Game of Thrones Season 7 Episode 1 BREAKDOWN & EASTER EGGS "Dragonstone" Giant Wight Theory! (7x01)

Yeah, and notice how Jon accuses Sansa of admiring Cersei, and she doesn't deny it.
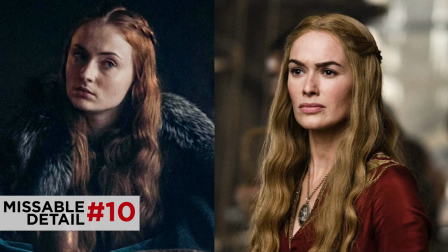And funny coincidence here, notice how her hair is the same style as Cersei's in the past. So once again, there's another example of some past influencer working its way into Sansa's wardrobe. Speaking of Cersei, Whose accent is that? mine. We gotta move on to King's Landing.
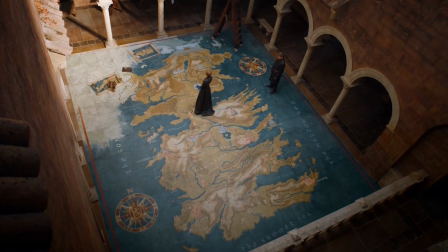And Westeros, again hitting our theme home, is literally shrunken down underneath the foot of a giant Cersei stepping on the map. Yeah, and as we see this clear bird's eye view of Westeros, Jaime says this episode's title. Dragonstone. It's interesting how the location of Dragonstone has kind of become a symbol for this whole idea.
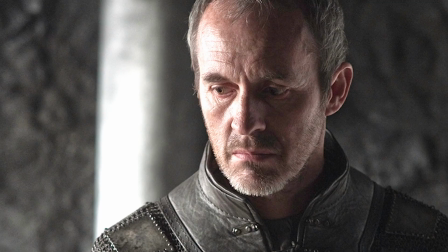It used to be this faraway, isolated place where Stannis just sat and simmered for several seasons, and now we see it on a map.
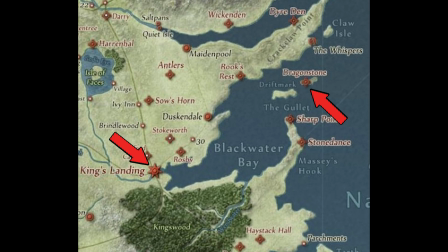Specifically, how close it is to King's Landing. That is so crazy. Like, if you want to really understand how close it is, go watch Westeros Weekly.
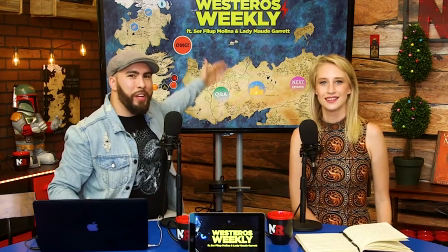We've got this awesome map thing that I built in the middle of the night, and I stayed up all night doing it, but where we can actually see how close everyone is. I'm saying they can, like, see each other almost. They'll reach out and slap each other in the face.
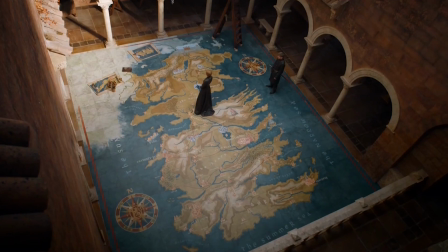Okay, not that close. But really, the point here, if you look at the map and you see these pieces, it's all reminiscent also of a game board.
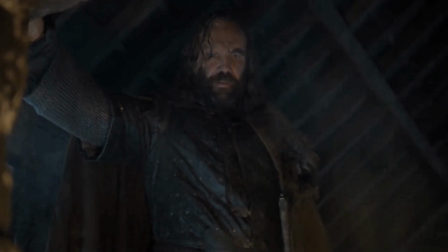It's like you're playing Settlers of Catan or something. And really, that's another theme of this episode. Everyone pausing and taking a moment to figure out their strategy of what is going to be their next move in the game. As Gandalf would say, it's the board is set and the pieces are moving. Right, are you going to put that town on a brick and ore and...
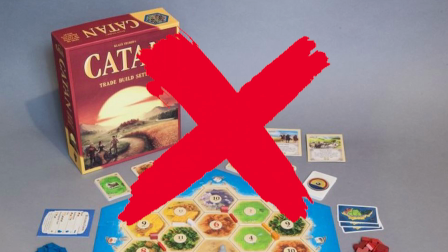No Settlers references. This is a Settlers of Catan reference. I don't want it. Let's go, move on.
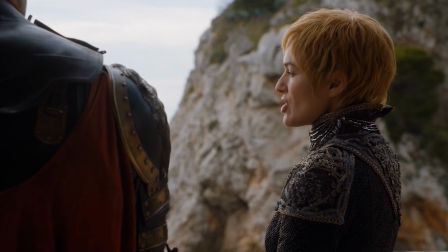And notice how when Cersei lists all these different female enemies of hers, she uses a different offensive female slur for each of them, which we can't really say.
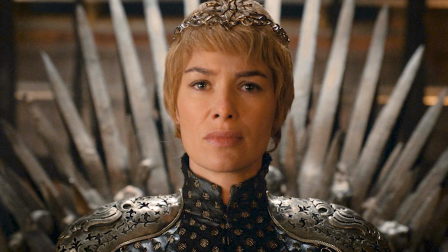We're not gonna say any of them. But it's just clear that Cersei is not really a woman other women would look up to, because she hates every woman who isn't her. Oh, also, I just gotta say, I think we all loved Jaime when he calls out, by the way, Queen of 7 Kingdoms, try 3 kingdoms at best. What's amazing is that he's not wrong about any of the monarchs that have ruled here. Even Aegon the Conqueror wasn't able to rule over Dorne. So really, ruling the 7 kingdoms is something that people just kind of say. Now, a lot of you are wondering which kingdoms they kind of have under them still.
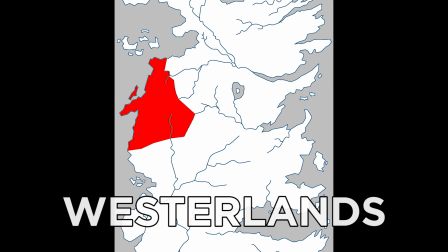Our best guess is that he's referring to the Western lands, where Casterly Rock is located, of course, and then the Stormlands, where Baratheon territory Storm's End is.
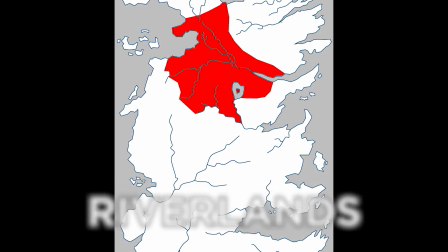It doesn't seem like they're up in rebellion against him. And then it seems like the Riverlands are still under the control, even though Arya has wiped out the Freys.
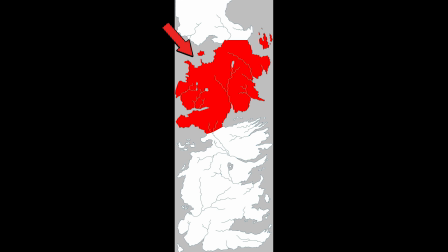Which is why he's kind of like at best. Yeah. Meanwhile, the North, the Reach, the Vale, and Dorne are all in open rebellion against the Crown.
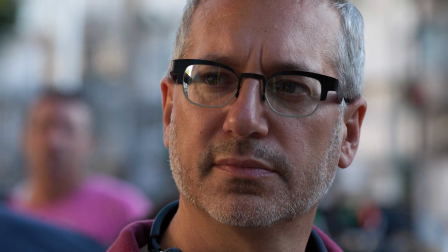So Jeremy Podeswa, the director of this episode, he loves to play with size and perspective.
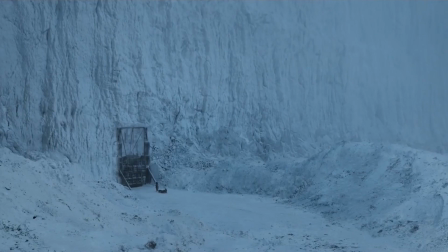One thing he does a lot is show these huge wide shots, but also something he does is play with angles to make false size implications throughout a scene, and it happens here between Cersei and Jaime.
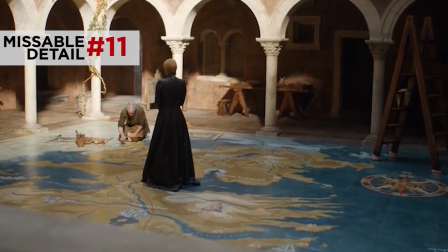Now, specifically at the beginning of the scene, Cersei appears like a giant, crushing Westeros right at the neck.
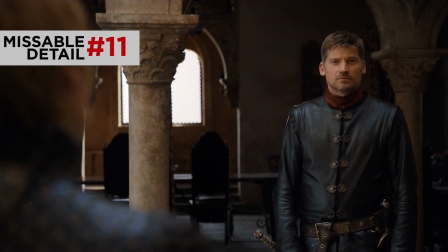She looks like she's towering over Jaime, especially as she's reminding him that he's the one that let Tyrion get away.
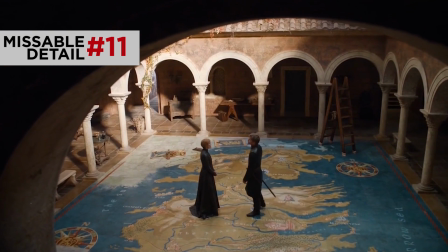But then Jaime joins Cersei on the map, and he kind of offers his wisdom, and now they look about equal size.
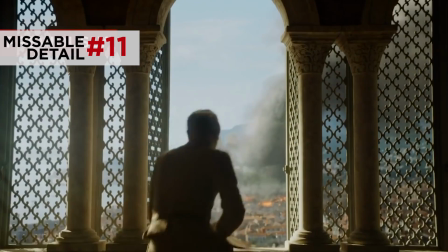But then there's a really dramatic dramatic shift when Tommen gets brought up.
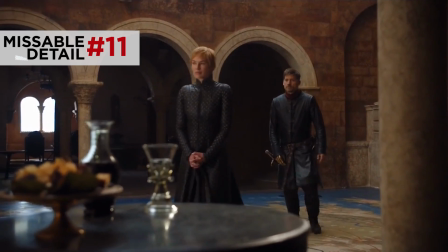Right, notice how Cersei literally retreats from this conversation, and now Jaime looks noticeably larger.
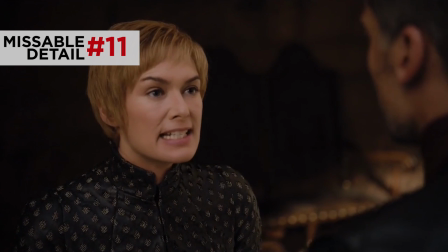Cersei's eyeline has changed. She has to look up at him because he has the moral high ground now. And then finally, when Cersei reveals that she won't mourn Tommen and she has no heart left,
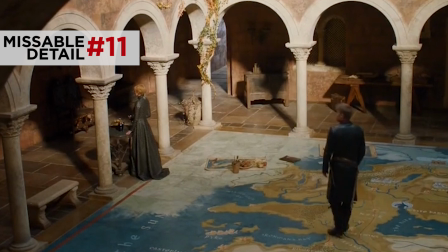Jaime goes back and stands on the map alone, exactly where Cersei began the scene on the twins. He is a giant now, and she looks small. Now moving on to Euron Greyjoy's fleet. Specifically, I gotta call out that badass ship.
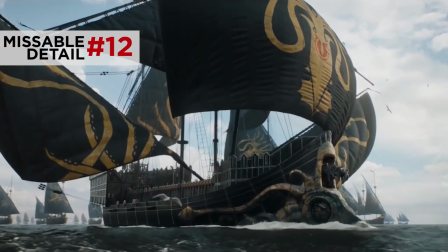That thing looks like it's straight out of a Jules Verne novel. It matches the description of the books, by the way, with the multiple side sails, the Greyjoy Kraken on the bow,
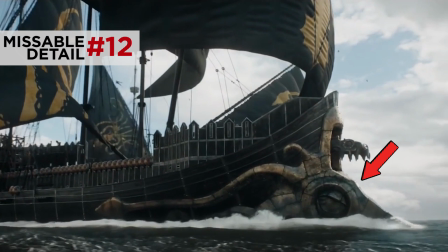2 battering ram extensions, one on the bottom, which kind of looks like almost like a snow plow or something,
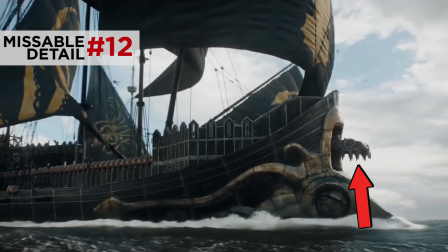just push other small boats out of the way or something. And then there's the one more jagged one designed to actually puncture freaking hulls.
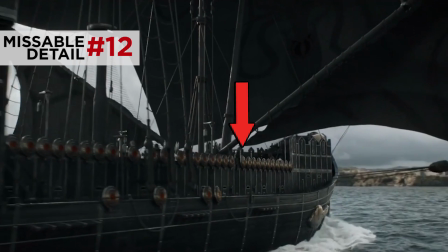That ship is real good at stabbing other ships. Also note that it's very ready for battle with the shields lined up on the side of the deck, which helps block against projectiles and arrows.
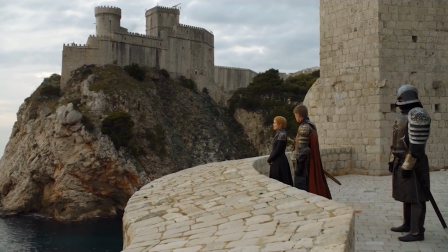Now in the scene, notice how everyone has changed armor, Jaime included, but check out the Mountain's new armor.